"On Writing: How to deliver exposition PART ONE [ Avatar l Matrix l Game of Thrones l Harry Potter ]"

He constantly adds in little backstories to families, houses, and characters, but they work because they're always done in a way that reveals more about the character at hand.
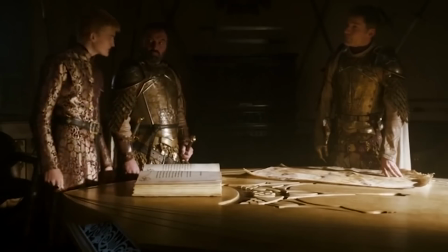12:23 We essentially learn about characters through parable. In A Storm of Swords, Jaime Lannister reads through the great deeds of Sir Barristan Selmy in the White Book,
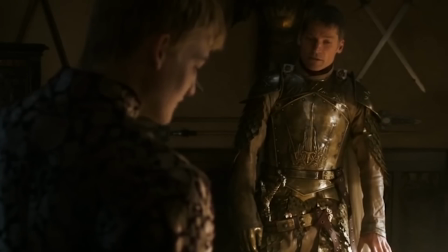12:32 practically verbatim, but it's placed within the context of Jaime comparing himself to greater men,
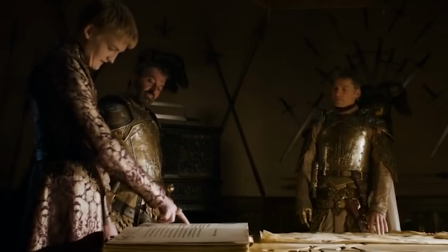12:37 and coming to the demoralizing realization that he has no great deeds.
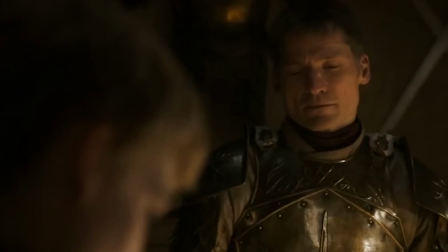12:41 Barristan Selmy's exposition is delivered, but it's used to characterize Jaime.
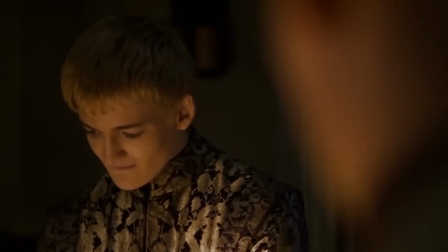12:47 A second Pope in the Pool strategy is through phrasing the exposition in a way that creates conflict. One example of this is in Leviathan Wakes by James A. Corey, where we find this passage.
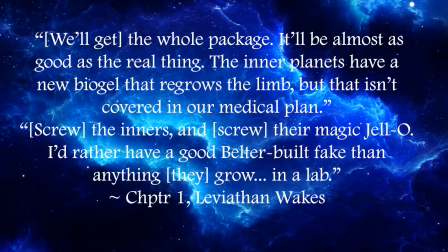12:56 We'll get the whole package, it'll be almost as good as the real thing.
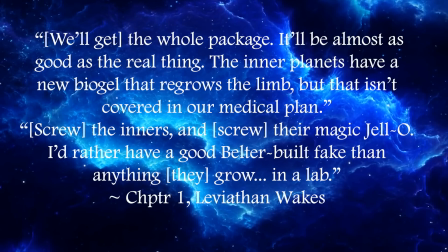13:00 The inner planets have this new biogel that regrows the limb, but that isn't covered by our medical plan.
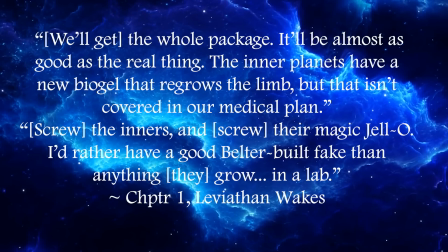13:06 Screw the inners, and screw their magic jello. I'd rather have a good belt-to-belt fake than anything they grow in a lab.
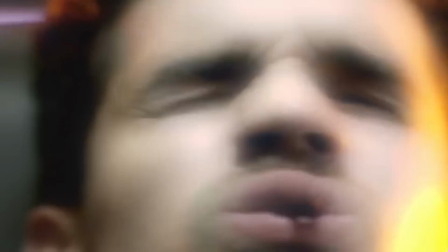13:12 The exposition delivered here is that there are 2 human societies that have evolved. One on Earth, the jargon for them being called the inners, and one on the asteroid belt, the jargon for them being called the belters.
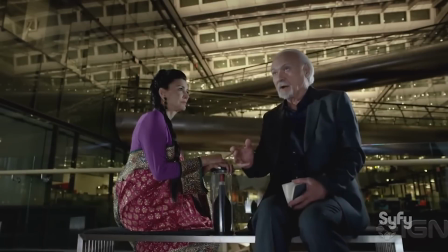13:24 And there is a lot of tension between these 2 groups, which is somewhat characterized by the inners being more reliant on technology.
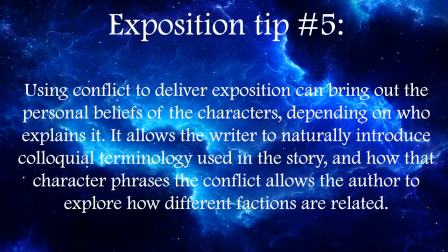13:31 Using conflict to deliver exposition can bring out the personal beliefs of the characters, depending on who explains it.
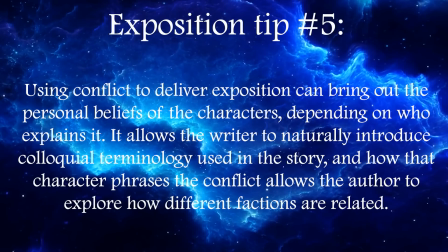13:37 It allows the writer to naturally introduce colloquial terminology used in the story,
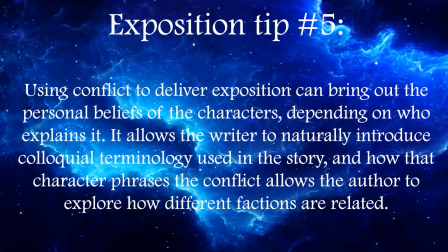13:41 and how that character phrases the conflict allows the author to explore how different factions are related.
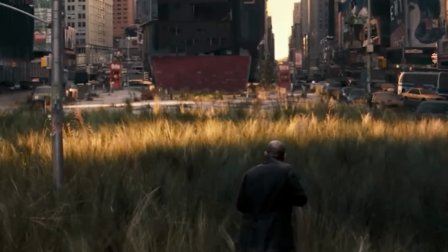13:47 And finally, I saved this for last because this is the one type of exposition that most writers actually understand pretty well,
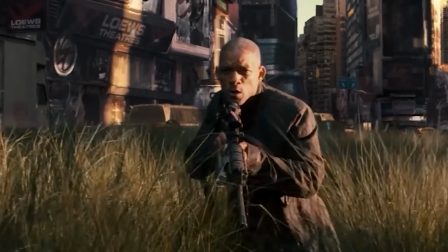13:53 because it's usually the piece of advice offered when explaining the show don't tell rule,
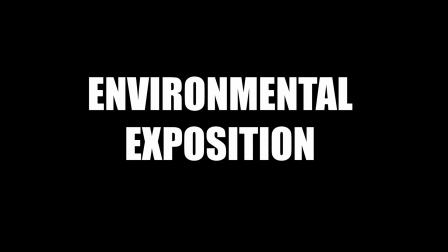13:58 communicating exposition through your environmental descriptions. This is essentially what's in the background.
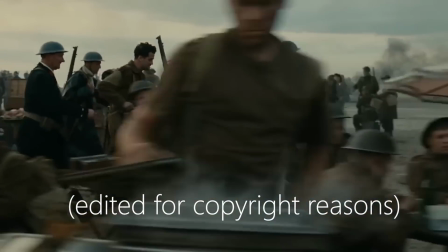14:04 In Atonement, there is a 5-minute single-take tracking shot, which is edited for copyright reasons here,
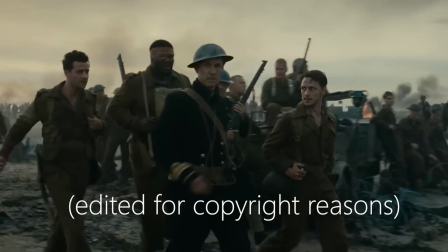14:10 where we see horses being killed, wounded, being tended to, thousands of men on the beach, French civilians crying,
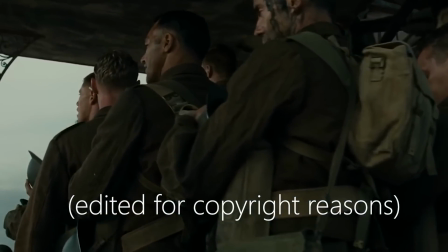14:17 soldiers praying and singing songs of hope to God, and the absolute ruin of the coastside town.
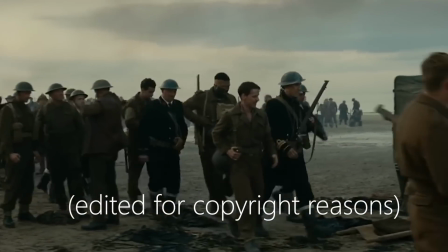14:23 This is essentially an expositional scene through which we understand that this is a war zone in World War II,
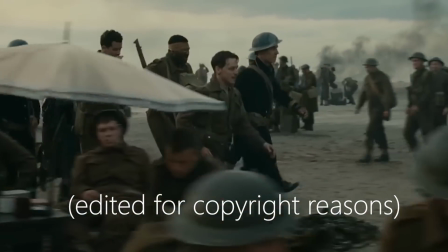14:29 they're pressed against the beaches hoping to escape, they're running out of resources, likely food,
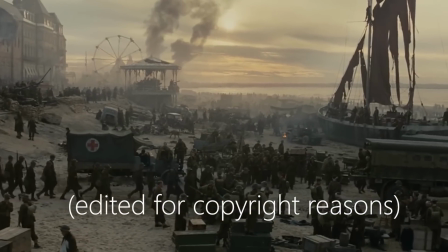14:33 and a smart viewer could probably deduce from that alone that this is Dunkirk.
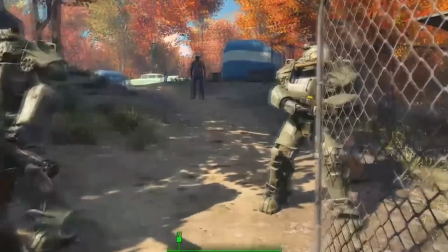14:39 Environmental exposition is also particularly effective in establishing world-building elements that you can't find natural ways to bring into dialogue.
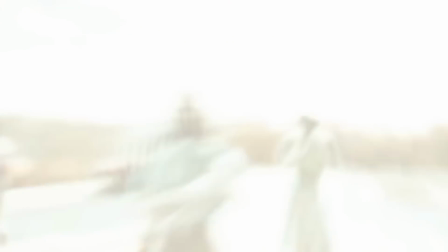14:46 We know in Fallout there has been a history of nuclear war, from the wastes, from the gas masks left around,
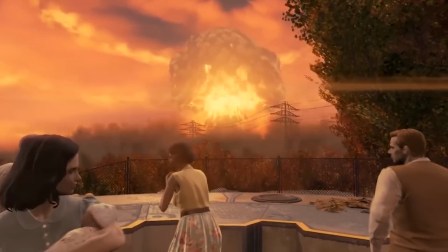14:52 and the ruins. The reader will always infer things about your world when they are reading,
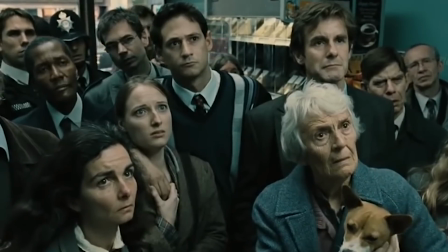14:58 and while other types of exposition are more explicit, such as telling the reader that the air nomad genocide happened,
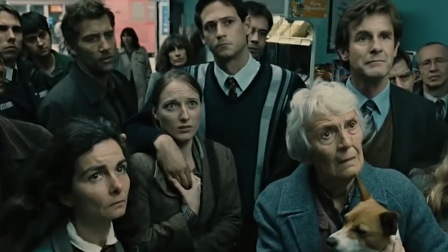15:04 environmental exposition is more about what you want to let them wonder about.
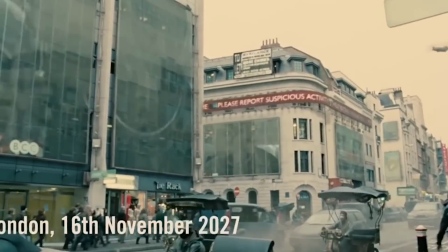15:08 We can infer from the opening scene in Children of Men, when there's this explosion in the streets of London,
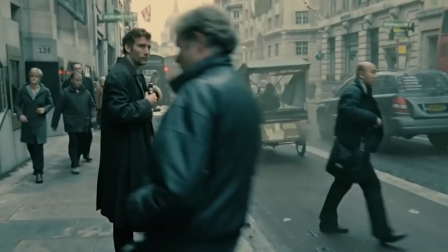15:13 that this is a time of civil unrest, and other such things we can often see in the background.
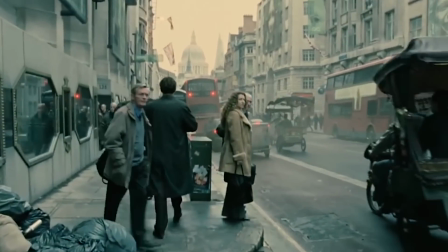15:18 We're never told just how bad this world has gotten, but we are left wondering what this world is like by what the writer has allowed us to see.
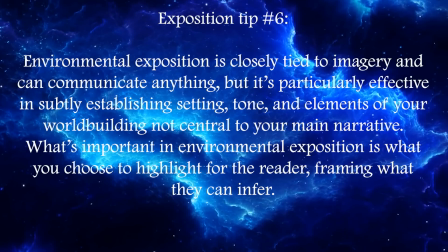15:25 Environmental exposition frames what the reader can infer from your story. Environmental exposition is closely tied to imagery and can communicate anything,
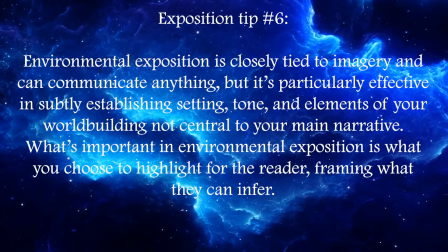15:34 but it's particularly effective in subtly establishing setting, tone, and elements of your world building not central to your main narrative.
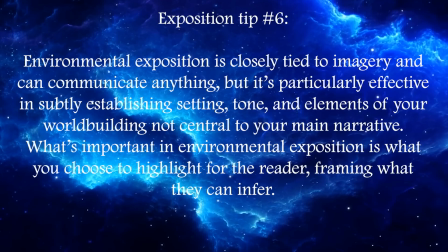15:42 What's important in environmental exposition is what you choose to highlight for the reader, framing what they can infer.
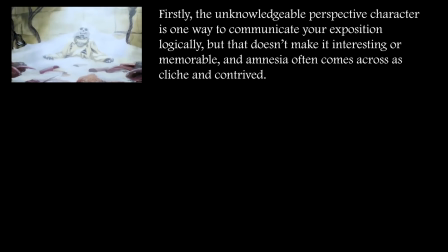15:48 So what have we discussed today? Firstly, the unknowledgeable perspective character is one way to communicate your exposition logically,
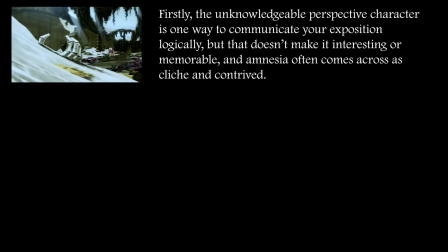15:55 but that doesn't make it interesting or memorable, and amnesia often comes across as cliché and contrived.
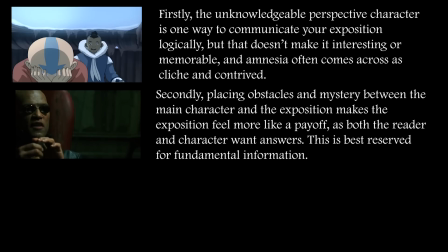16:02 Secondly, placing obstacles and mystery between the main character and the exposition makes the exposition feel more like a payoff,
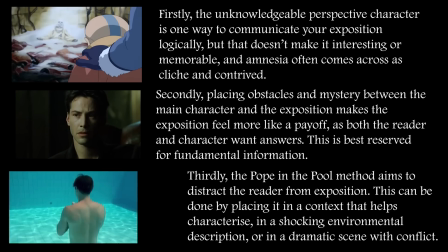16:08 as both the reader and the character want answers. Thirdly, the poke and the pull method aims to distract the reader from exposition.
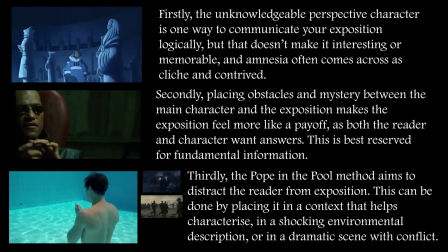16:15 This can be done by placing it in a context that helps characterize, in a shocking environmental description, or in a dramatic scene with conflict.